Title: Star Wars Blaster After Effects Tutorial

Hello and welcome back to another episode of The Capital Maker. In today's episode, we'll be taking these suggestions from the comments and doing a blaster effect from Star Wars. Let's dive in.
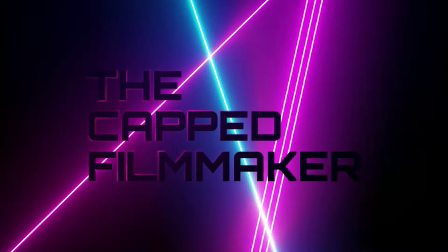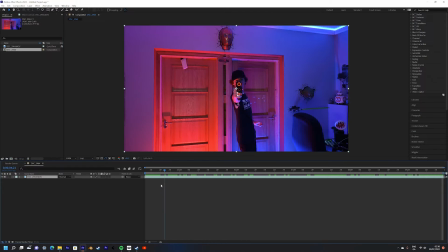18s
So first of all, we're going to take in our new footage and create a new composition with that footage. Next, create a new solid and name it Beam. Next, set the layer to screen. Next, make a mask of a straight line on the black solid. Next, we're gonna add the beam coming out of the blast. We're gonna use the saber effect for this, so you can find that linked in the description.
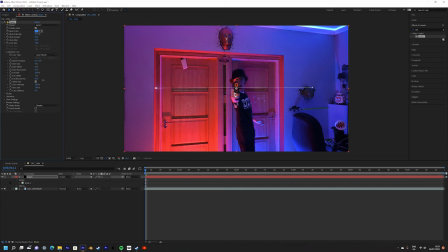38s
First, we're gonna set the core type to layer masks. Next, you wanna use these settings to make it appear that the blaster is moving from right to left or left to right. I'd recommend using a combination of ends offset and start offset, and then tweaking the end size and start size to get a nice variance in between.
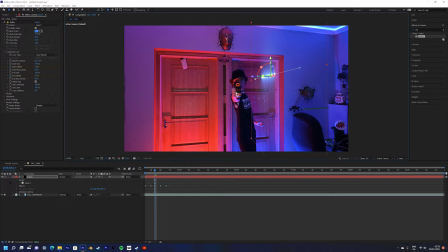57s
Once you've done that, make the solid a 3D layer and then position it to match the angle and position of your blaster. This can really help sell the effect, especially if it's being shot towards camera, which makes the parallax look really good. Next, you can duplicate the beam multiple times to create different angles for shots.
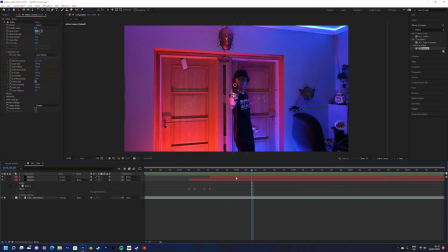74s
Make sure to move the beam to add some variety to the shot, as it stops it from getting boring.
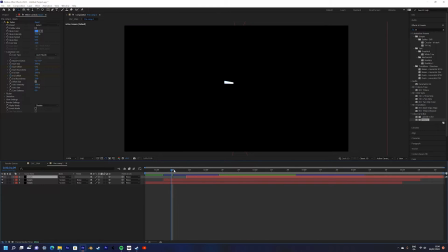79s
Next, you can pre-compose the layers to keep them all together. If you want, you can change the colors of the sabers.
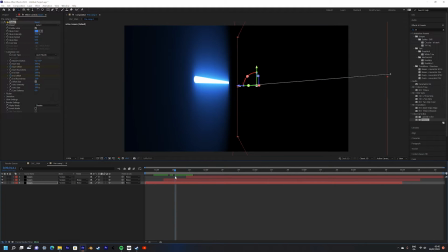85s
I kept it with a red as it's more like the original movies, but it's completely up to you.
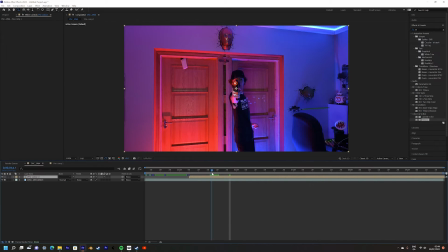91s
Next, we can add a lens flare to further emphasize the brightness of the laser.
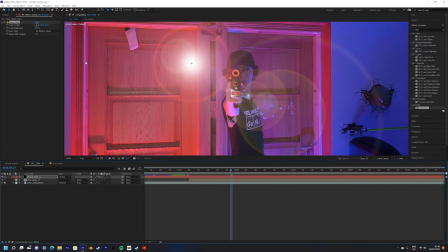95s
Simply go up to the effects and presets panel and select lens flares, add that to the solid, and then position it where the blaster is.
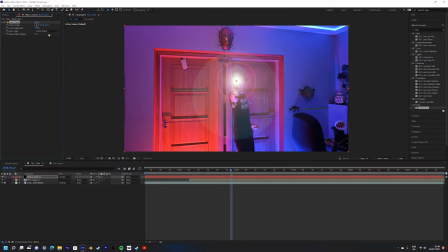101s
I used the default, but you can use any of the other presets, it doesn't matter too much as it's purely cosmetic.
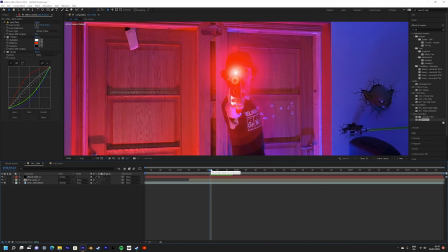107s
You can then use the tritone effect to tint the lens flare to further match the laser. You can then trim the layer to only be a couple of frames as to make it a quick flash. Once you've done this, then duplicate it multiple times for every single shot that you fire.
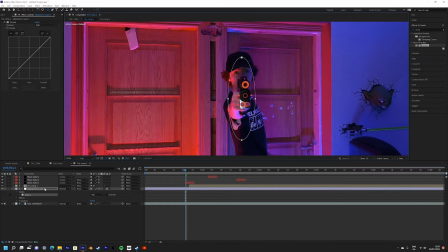122s
Next, I add an adjustment layer and a curves effect to add some more lighting to the scene from the blaster. This really sells the effect, as if you were to shoot a blaster in real life, it would have a small burst of light coming out of the muzzle.
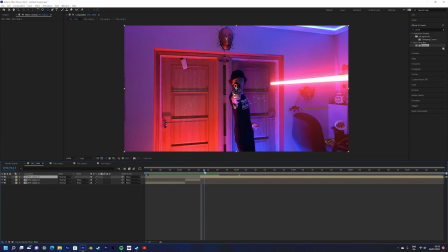138s
And with that, your effect should be completed. Let's have a look.
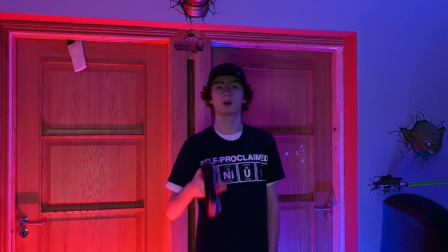Thank you guys so much for watching the video, I hope you enjoyed it. You know what? I think you'll enjoy this video. Looks pretty good. Actually, while you're there, why not subscribe? Thanks for watching.